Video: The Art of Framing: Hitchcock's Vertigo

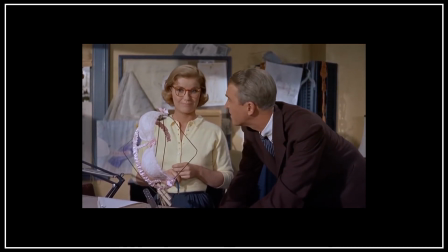(4:09) Works on the principle of the cantilever bridge. Does?
Which directly foreshadows Scotty's inability to forget about Madeline later in the film.
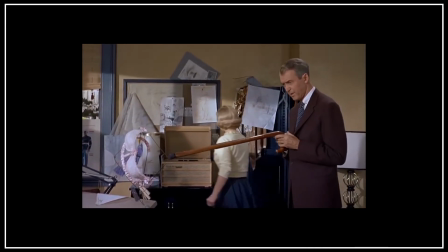(4:18)
Notice how he points down and to the left?
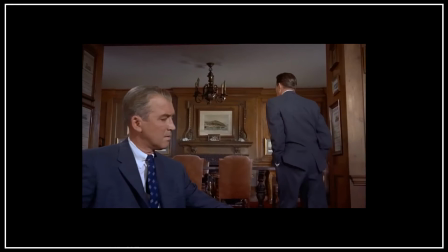(4:23)
The next important scene has Scotty talking to what will prove to be the man who deceives him. An old friend asks Scotty to do a favor.
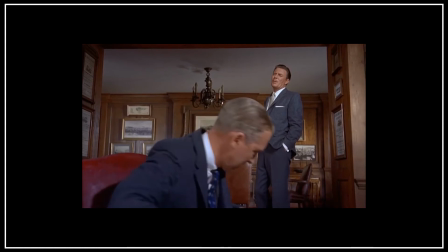(4:30) I want you to follow my wife. No, it's not that. We're very happily...
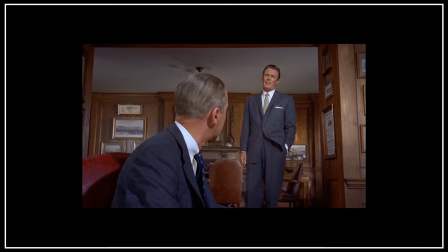(4:35)
Sounds simple enough until he mentions, I'm afraid some harm may come to her.
From whom?
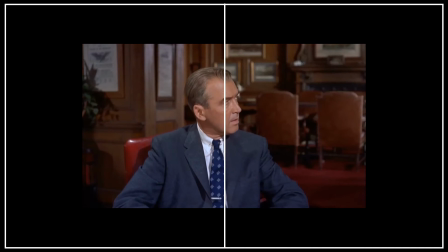(4:40)
Someone dead. for almost the entire scene, Scotty is placed on the left side of the frame.
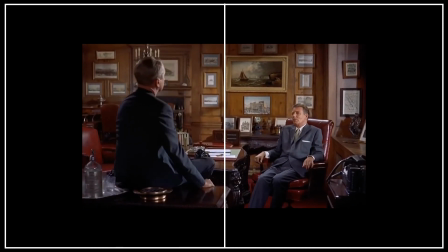(4:46)
He's only been here once before, but it looks comfortable for him. He's lost his cane, he's confident again, he should be ready for a new journey.
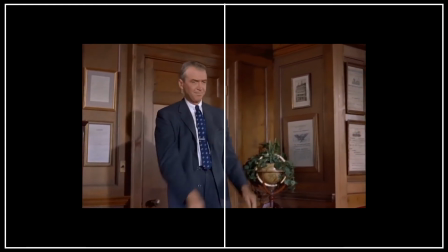(4:54)
A real journey from left to right. Well,
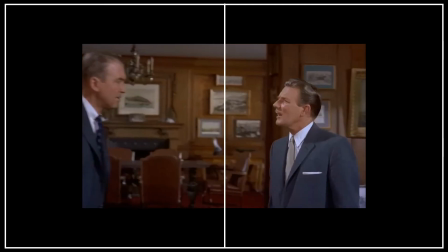(5:00) I guess that just about covers everything, doesn't it?
Though his potential is quickly interrupted by his friend's request.
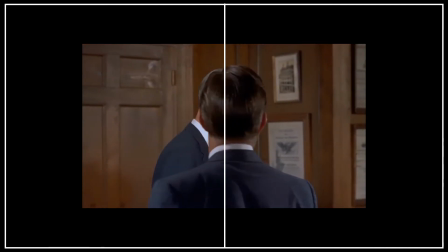(5:05) I'm supposed to be retired. I don't want to get mixed up in this darn thing. Look.
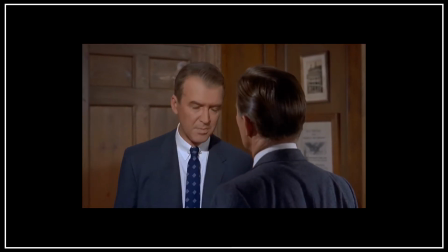(5:09)
If you watch this scene again, you'll see that as soon as Scotty agrees to his friend's request, he's placed on the opposite end of the frame.
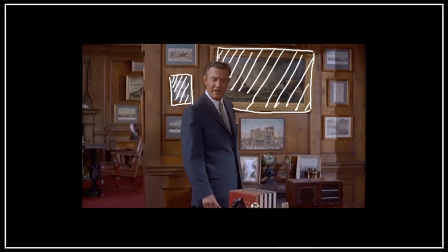(5:21)
More hints are given here as Scotty's pleading friend is consistently placed in front of the many paintings on the wall behind him.
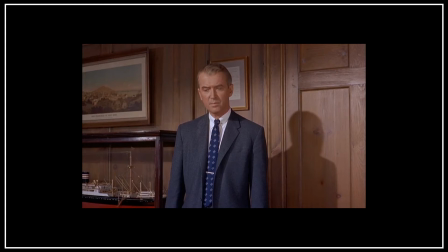(5:26)
The room is full of different pictures and paintings, art and fantasy. Hitchcock frames him purposely this way because he's trying to tell us that this man is lying. This man is slowly building a fictional frame around himself and his lies in order to eventually frame Scotty.
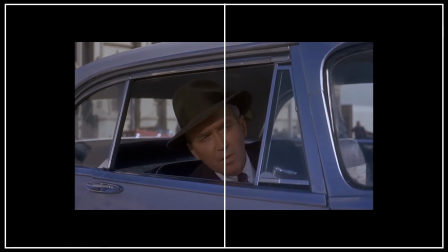(5:43)
For a majority of the film, Scotty is seen following Madeline. She's consistently on the left side of the frame as Scotty is always on the right side and watching her.
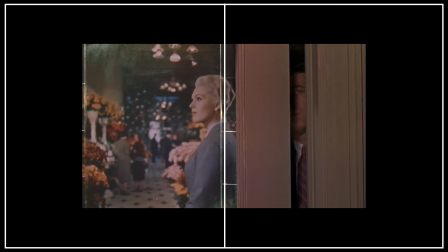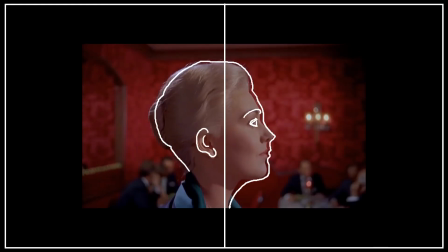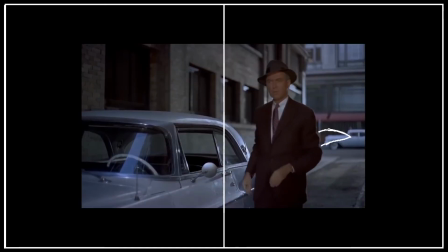(6:03)
From this point on, Scotty is on his wayward journey of right to left.
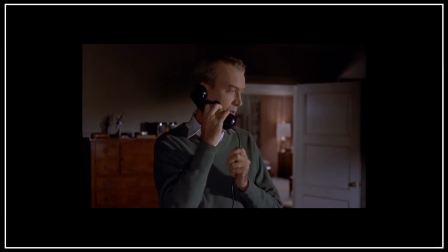(6:12)
The moments in which he's reversed to being on the left side and Madeline on the right are the moments of real truth. These are the moments when we can infer that Scotty is falling in love with her, and she with him.
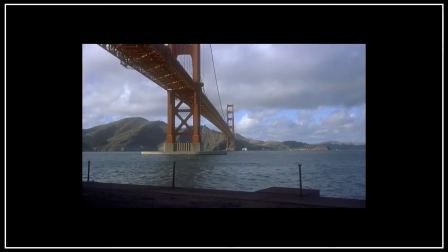(6:24) Here, I'll get some more coffee.
This is when the real tragedy begins. Scotty will always be chasing the fictional version of Madeline.
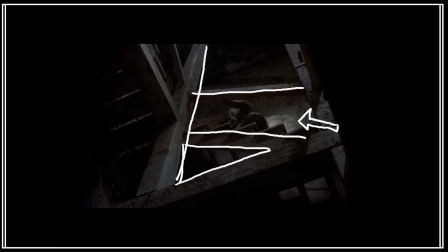(6:33)
Even up the stairs, when she supposedly falls to her death, they move, up and to the left.
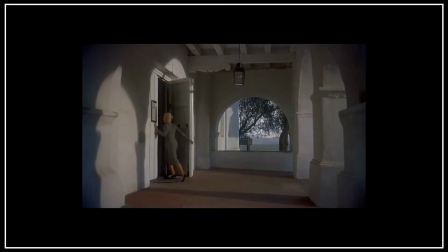(6:41) He falls in love with the fictional Madeline, chases her love, receives it, It wasn't supposed to happen this way.
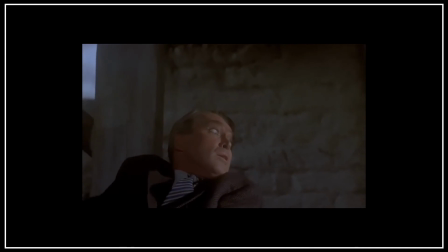(6:48) It shouldn't have happened. and then loses her because of his own weakness.
At this point, it should be the hardest lesson for him.
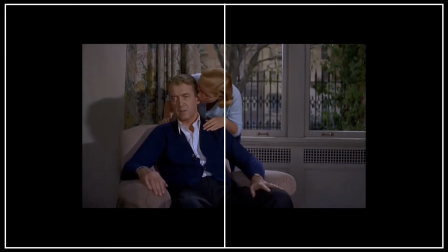(6:55)
As we can see, he's put back on the left, but only when he's at the bottom of the frame. Scotty is scared to try anything again.
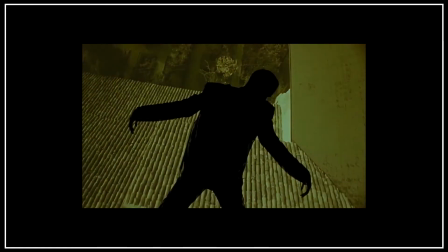(7:02)
He's scared of the real journey ahead, the one of not chasing his dreams, the one of left to right.
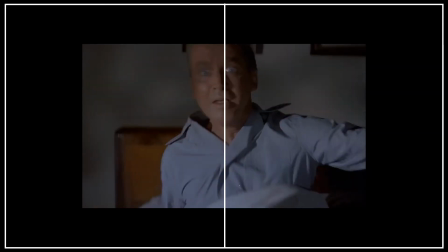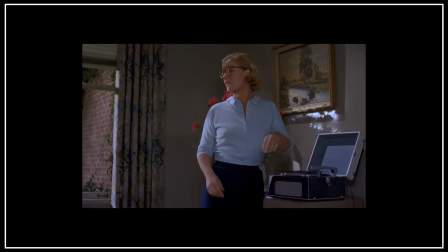(7:13) Boy, I need this.
We see his former lover, Midge, the one who pines for him, watching from the right side, waiting for him to finally chase her.
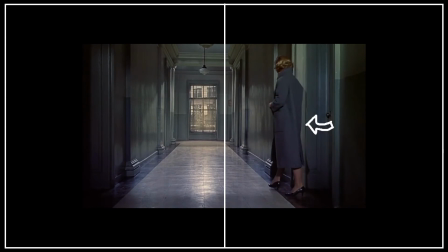(7:21)
She wallows down the right side of the hall inside the institution he's been placed.
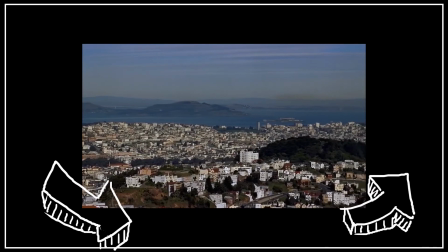(7:30)
Hitchcock separates the narrative with a pan of the city moving left to right.
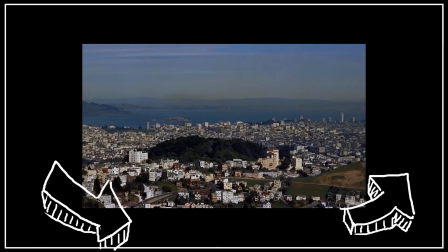(7:33)
He's telling us that Scotty is ready again, or at least he's given one more chance and we're supposed to root for him once more. Though he's still stuck on the right, caught chasing a lie. The way he sees it, there's only one way for him.
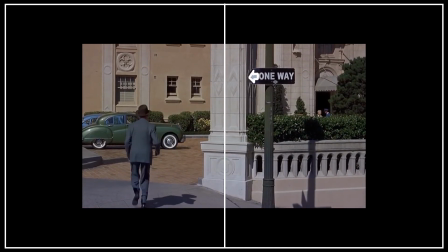(7:47)
It is obvious as a one-way sign pointing left.
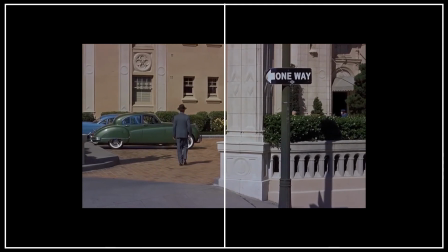(7:50)
You can even see the camera, motivated by the ghost of Madeline, attempting to bring him back to the right side of the frame.
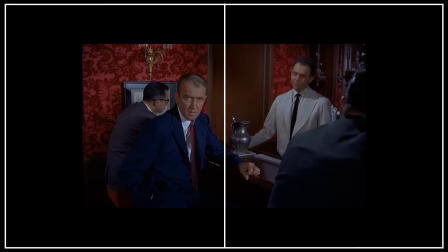(7:57)
Though we're given the few moments of Scotty journeying correctly left to right, he's usually stopped when the image of his lost lover is caught on the left side.
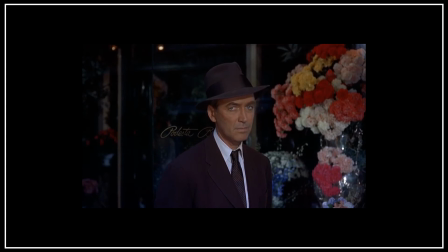(8:09)
When Scotty finally finds the real Madeline,
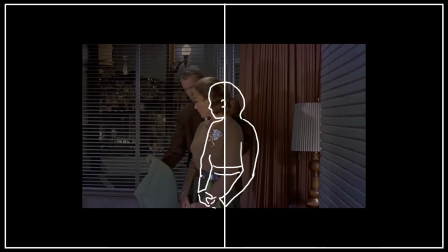(8:12)
he's constantly trying to put her back on the left side of the frame. He's desperate to find his Madeline again and chase her love once more.
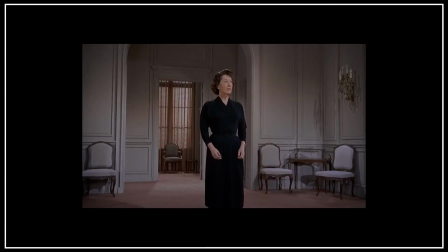(8:21)
Throughout these painful moments of watching Scotty change Judy into Madeline, he's always forcing her into left of the frame. Anything. I want to get out of here.
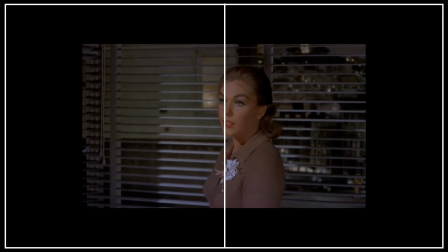(8:28) Judy, do this for me. Here we are.
And it's only in the moments of true love from Judy that we see her rest in the right side.
Will you love me? Yes.
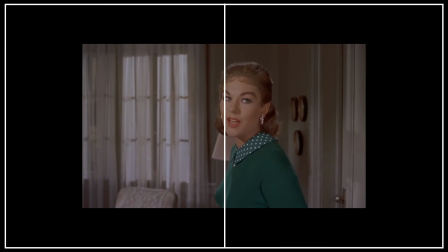(8:43)
Like when she first agrees to meet Scotty again on a date, she answers him from the right side of the frame.
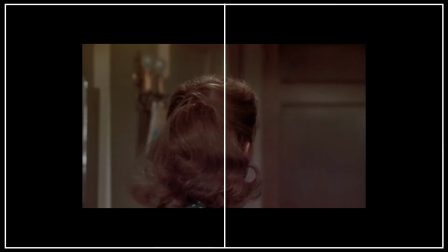(8:50) Okay. All right, I'll get my car.
I'll be back for you in half an hour. Following that moment is a realization for the audience as to who the true players are.
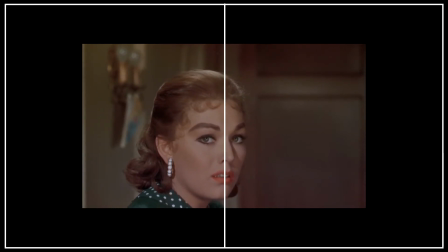(8:59)
Judy stares straight into the camera, and from her left, we're given the memory of what really happened.
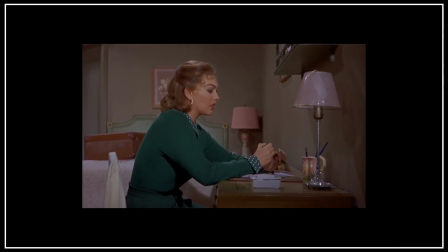(9:08)
There are moments of truth when she writes her letter to Scotty. She holds Madeline's dress while she balances between right and left.
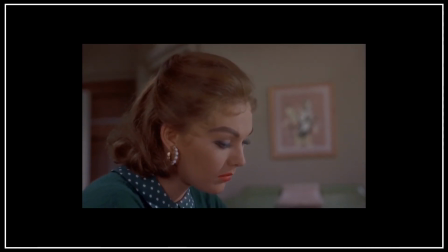(9:16)
She sits down to write the truth that sits on the right side of the frame.
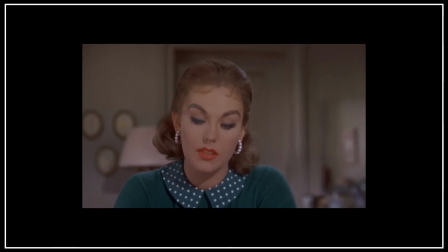(9:20)
However, throughout her inner dialogue, the camera spins, leaving her in the center, and we're left to wonder what path she'll choose next.
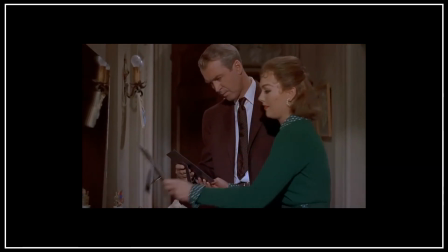(9:28)
Even the photos of Judy's family are there to aid the story. She holds up one photo of her father next to a separate photo of her mother and her sister.
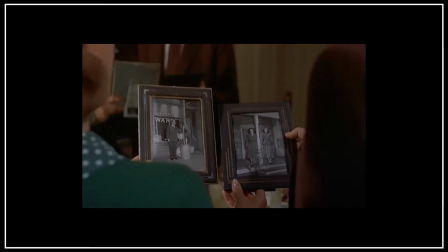(9:36)
Visually speaking, it's one man chasing two women. It's Scotty chasing Madeline and Judy.
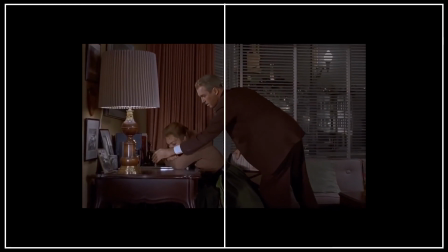(9:43) Here, Judy, drink this straight down, just like medicine. Why are you doing this?
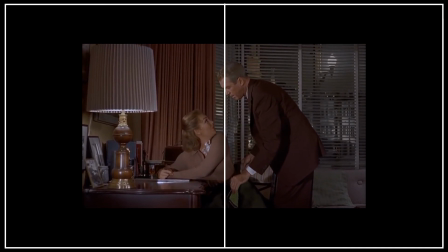(9:49) What good will it do? I don't know.
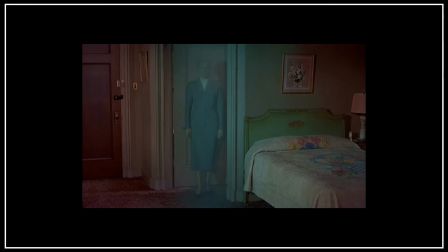(9:52)
When Scotty finally has Judy completely dolled up to be Madeline again, they share the most passionate kiss in the film,
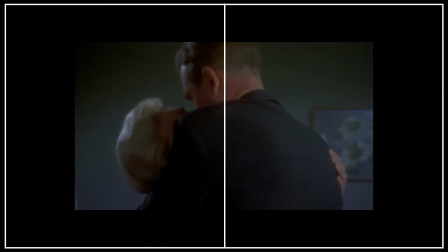(10:00)
He kisses from right to left.
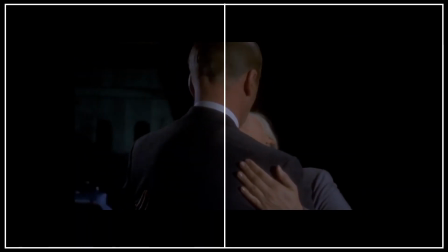(10:05)
Then the camera spins and Scotty remembers their kiss in the stables.
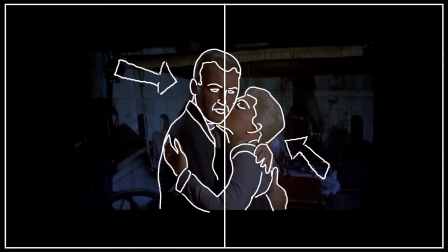(10:11)
He remembers their true love kiss, and he's back on the left with her on the right.
Hello, my love.
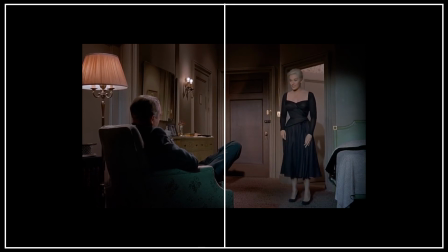(10:18)
Scotty is back on the left, happy again. However, as an audience, we know something is wrong, and we're waiting for the reveal.
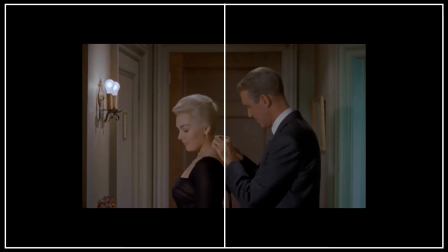(10:27)
Once Scotty steps back into the right side of the frame, we see it. We expected it.
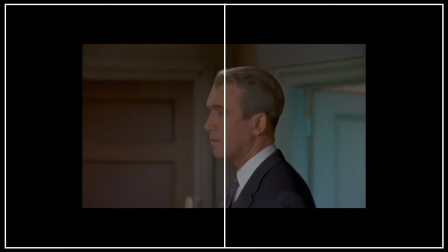(10:32) Ready. All I've got to do is find my lipstick. Where do I put it?
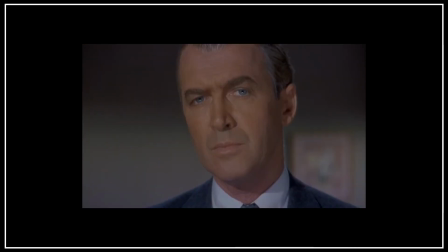(10:37) I had it a minute ago.
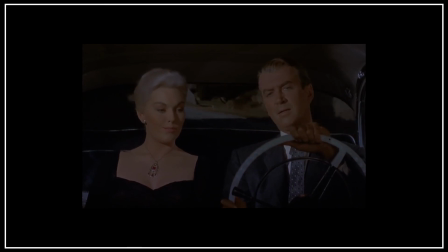(10:43)
Now this might be an aside, but watch the scene where Scotty drives Judy back to the fateful tower where her doppelganger once fell to her death. Notice the side of the road they're driving on? It's wrong, isn't it? But Scotty doesn't seem to care.
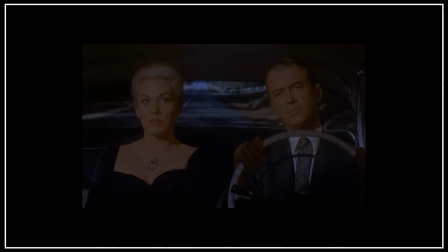(10:58)
Audiences may or may not notice it, but Judy definitely does. It's her realization that Scotty is determined to be back on the left. He's driving toward truth.
Where are you going?
And he's taking her with him.
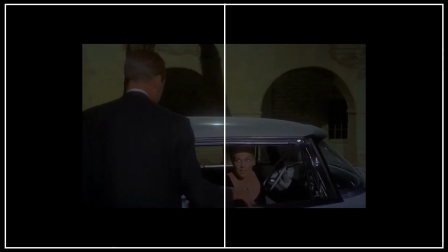(11:12)
Now this is one of my favorite moments. When they get to the tower, Scotty pulls Judy out of the car.
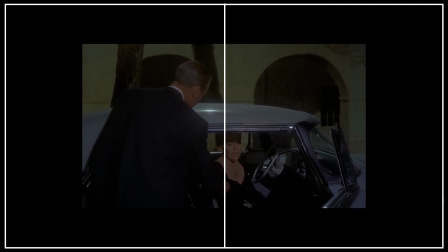(11:17)
In one moment, she's on his right, pleading for him to stop. Stop chasing the unattainable.
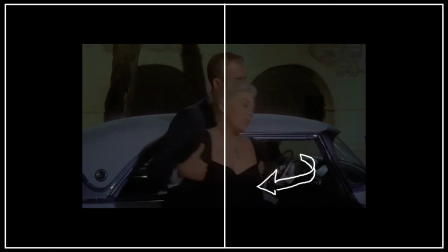(11:22)
Chase the real me. He grabs her tight, and in one line, I need you to be Madeline for a while. he forces her back into the left.
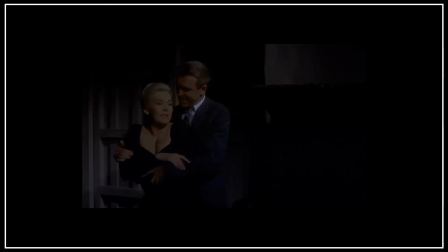(11:32)
He's dragging her up the tower, always forcing her on his left.
Let me go!
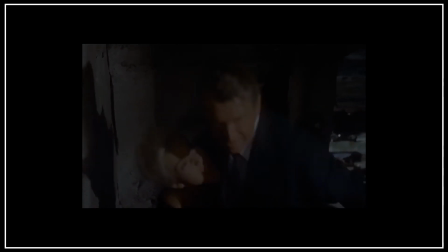(11:39) How we're going up the tower, Madeline? You can't, you're afraid! Now we'll see.
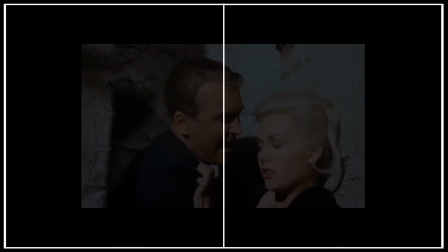(11:44)
The few moments we see him left to right again, he's only yelling at Judy, screaming at her, shouting out the truth and blaming her for what she's done to him.
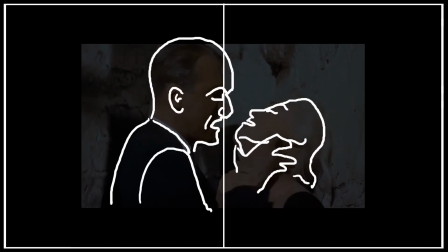(11:53)
It's nothing like we've ever seen Scotty act before.
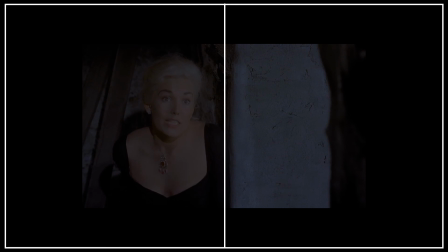(11:57)
Even Judy knows this, as we can see her hugging the wall to her right, desperately trying to escape the fiction that Scotty's forced her back into. Her line is even timed perfectly to be delivered, just as she crosses center frame.
You love me now.
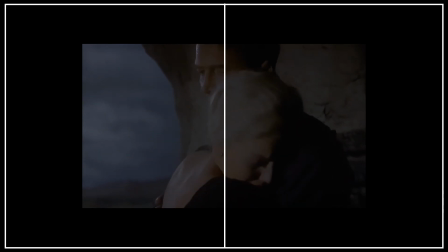(12:10) Keep me safe.
We may never know if she jumped or fell.